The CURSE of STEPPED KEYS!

Welcome back to the FNA and today I'm going to talk about the curse of the stepped keys. Okay, okay, that sounds very dramatic. But the thing is, it comes up a lot with student work. So when a student starts off a shot and they do a blocking pass, some students do it in spline or leaning, whatever. A lot of students do it in step mode because it's taught at school, companies do it, it's very common, it's really good for posing. But the tricky thing is, and it's a spoiler for the whole clip here, is that if you don't put enough breakdowns in your stepped pass, you don't have enough information to understand the story, The acting choices, the timing, and it's very misleading on many fronts, which I'll go through in this clip.
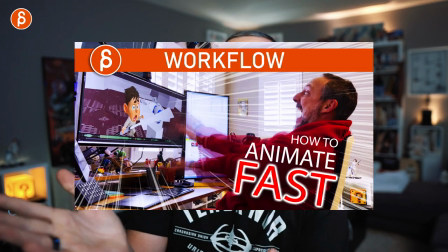0:33 Now, before I do, hi, my name is JD, and I do animation lectures like these. I do animation analysis clips.
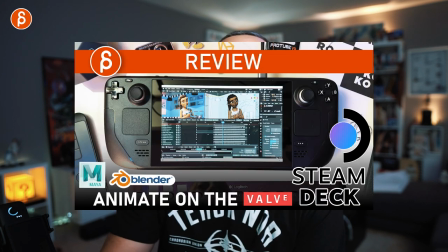0:37 I do acting analysis clips. I do a bunch of stuff. Pitch at the beginning. This is the channel. You see all the thumbnails flashing through. That's what I do. So maybe you like it enough to subscribe so you don't miss a future upload. Or not. I don't know. Maybe you watch this, and you go, eh, whatever. Or maybe you watch it, and you go do it later. I don't know. But that's the channel. That's what I do. I talk about a bunch of stuff in terms of animation. So let's get to this. and this all started a while back when I did an article for SingSketch.
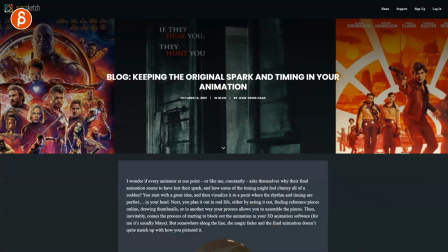0:58 So the article was called Keeping the original spark and timing your animation.
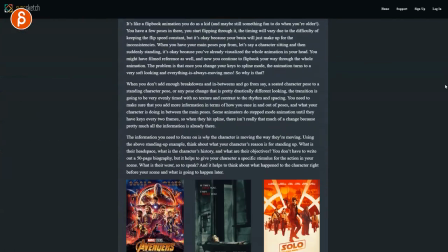1:01 It's kind of it's a longer overview in terms of what you can do to keep your animation from not being you know spliny and crappy at the end.
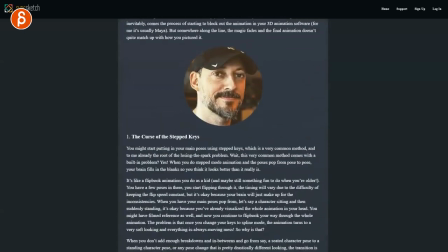1:09 There's a bunch of stuff in there but I'm going to concentrate especially here on the curse of step keys. So what I'm going to do is I'm going to show you five different clips of a head turn and it starts off with almost no information and I'll talk through the process and kind of the idea span all of this and what still won't work at the very end but at least when you compare one to five you'll see the difference in how that approach will be better when you present something to your teacher to your friend classmate clients whatever it is because you really can't skimp on enough information if you keep it too simple it's not going to work so if you take a
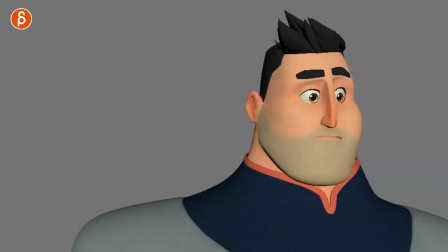1:41 look at a head turn and you just do this and i'm being very generous with the shot length turn end so it's very short it tells us that the character is given the look interested in something on the left
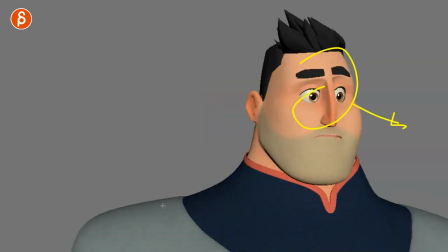1:52 and then something that caught interest to the right and but this could be anything this could be the character looking to the to his left or
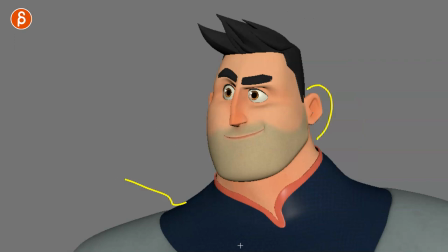2:01 screen right is it because they heard something is it because something caught an attention and you know somewhere peripherally over there and then he looks over we
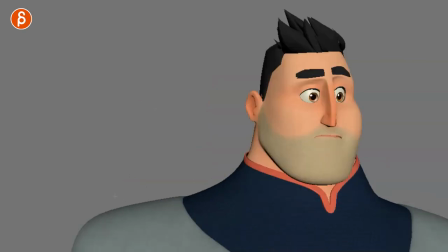2:09 don't really know a lot and in the timing wise it's basically just two poses now this seems super simple but a lot of students have that they really just have the minimum amount of posing. But the problem is that yes, you want to be efficient and it's easy to edit and all that good stuff. But if I look at this, like this is more like a layout pass. This is the character staging and framing and then turn and that's it. But it doesn't really tell me anything about what's the character thinking, reacting to, all the acting choices, all that good stuff you want to see in at least a blocking pass. Now I have a long, not rant, but I have a long series about blocking and how you should approach blocking. So check out the series over there. I should know by now where to point, but link description, all that good stuff. So let's go to version two.
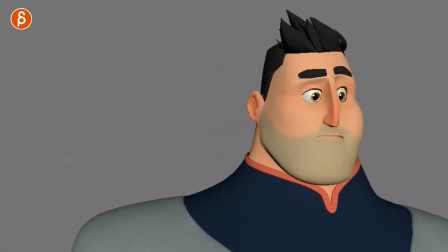2:47 And actually before I show you version two, this is version one splines, right? And you got those classic spline bumps.
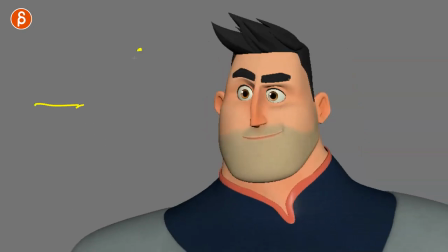2:53 So if you have a key and a key and you have nothing here and nothing here and that's in your graph fader. So once your spline is, it's going to do this. That's what's going to happen.
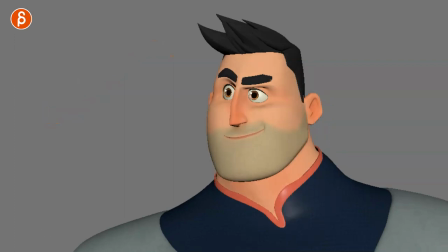3:01 You're going to have that tangent that goes like that and I got those spline bumps and that's why you have that anticipation going left, overshoot and come back.
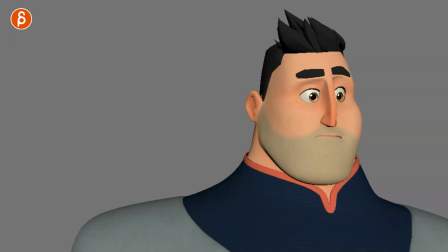3:10 It just doesn't look good. And again, in terms of the overall animation, it doesn't tell you anything.
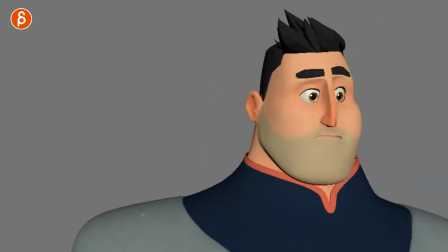3:14 So now if you go and add one more in between here you have that moment of
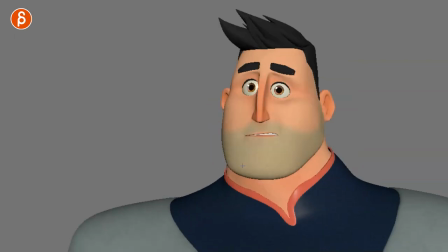3:19 oh something is happening again this could be i'm hearing something
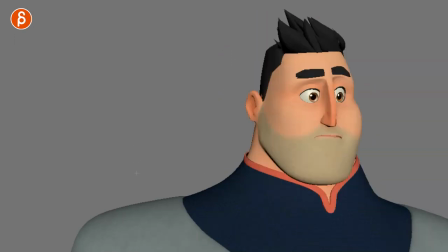3:24 i could realize something but at least it's a reaction it's something where it's oh
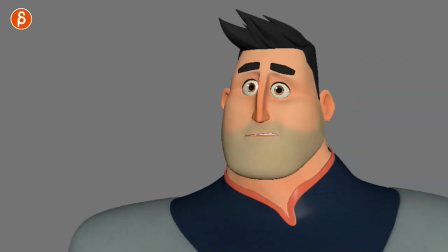3:28 something caught me in whatever way and i'm still gonna look to
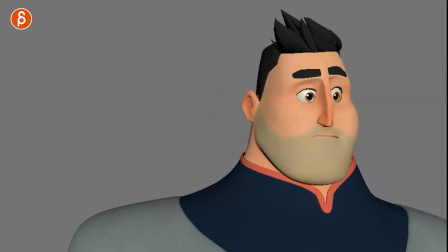3:33 my left or you know screen right at this point but if he's flying this it's still going to be very for me now like what is the transition between
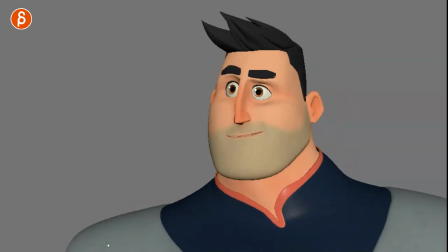3:41 this to this and into that so it's really this fine balance of adding breakdowns and making sure that all of this works once you spline it so what you want to do is really add enough breakdowns so we understand what is going on as in interest to the left something
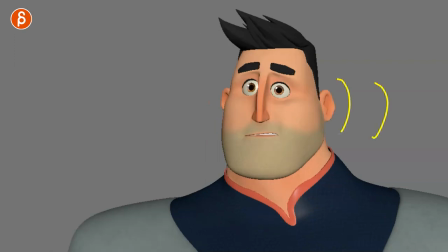4:00 again alert audio whatever it is but not forgetting that there was an interest there
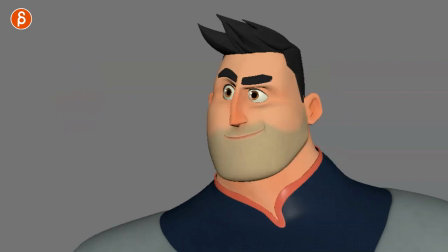4:05 that's where the character started here's this so they're still interested and that's
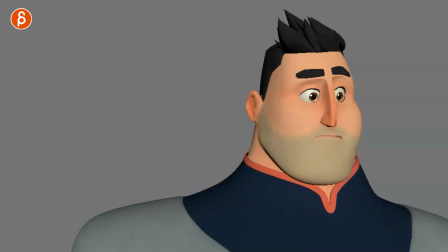4:10 why they're still looking at this and then they turn around that to me already has more information it's more interesting the timing gets a bit
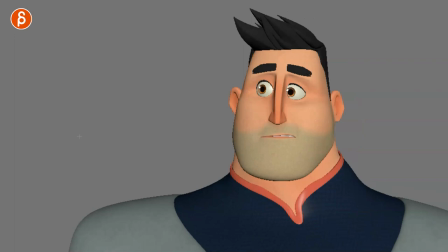4:17 better now if you would spline this it still would not look good but that gives me just a bit more information especially with this moment here now again if you spline this it's still a spliny mess especially once you go into right into this So it's really important that when you do have step keys,
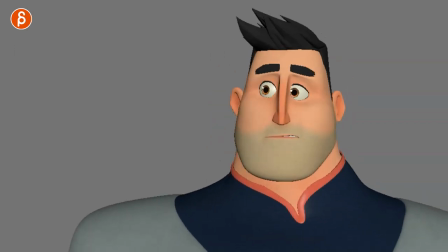4:33 that you spline it, go back into step, spline it and go back. Always look at, do I have enough information when I go from step to spline? Because one of the big pitfalls is that when you have a step mode pass, the student goes, oh, that's going to be fine, hit spline and then everything changes. The timing's off. As you can see, it's spliney, it's super weird and then they freak out. But that might be right before a deadline and they don't have time to go back and add more breakdowns and fix it and all that good stuff. So what are you going to do as a student? you can do step mode for sure but spline it look at what it looks like really when you spline it and then go back add more breakdowns add more information and go back and forth always double check what it's going to be so
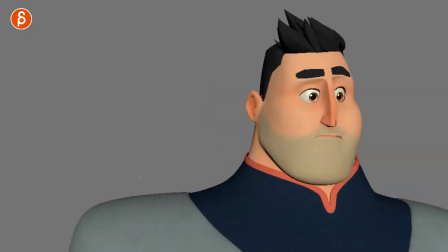5:09 if we continue with those breakdowns i want to add more information and a bit of a reaction at the end because the thing that's missing too is that the character certain
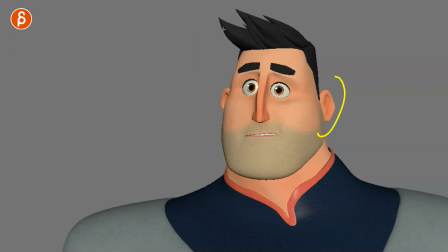5:17 interest over there something is again hearing thinking whatever it is but i still want check because this was really important to me.
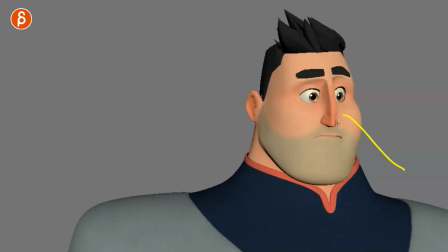5:25 So now I'm going to check over there, but we want to know okay well what is over there now?
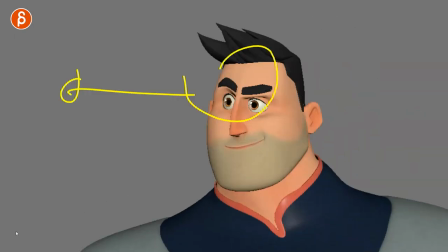5:31 What's going on? Is that interesting or not? It's not. So again this tells a broader story, you have more breakdowns.
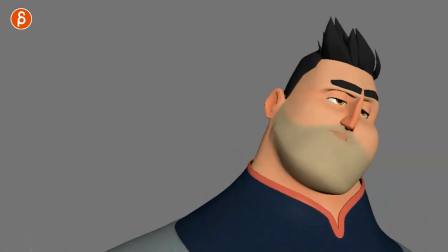5:38 Now if you spline this, it's still a spliny mess. I mean you can still see the spline bumps, it feels all very even, you still need more information.
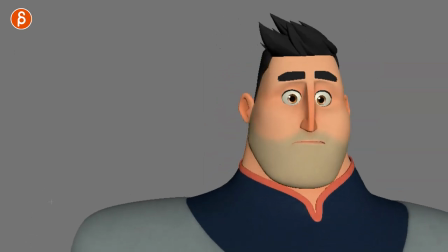5:47 But still, it still tells me more. I can still guess and kind of look past the splininess and go like okay this is the thought process of the character over there thinking over there i know that this pose this pose over there two expressions yes there's a change but how why is the character looking and when they see this and now they see that what's their reaction really think about the character processing information and reacting to things so if i do one more pass in
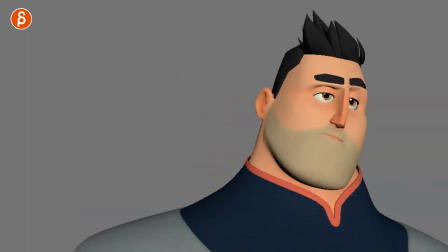6:14 step mode you're gonna have something a bit more like this that tells me a bit more interest huh but i want to look over there what's over
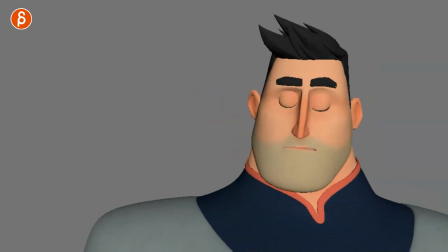6:21 there what's that that tells me more now in step mode i don't think that's too bad i'm also thinking in terms
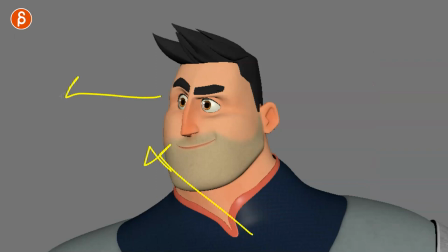6:29 of direction so the character is leaning over there looking over there that's the interest then there's also certain heights right of the shoulders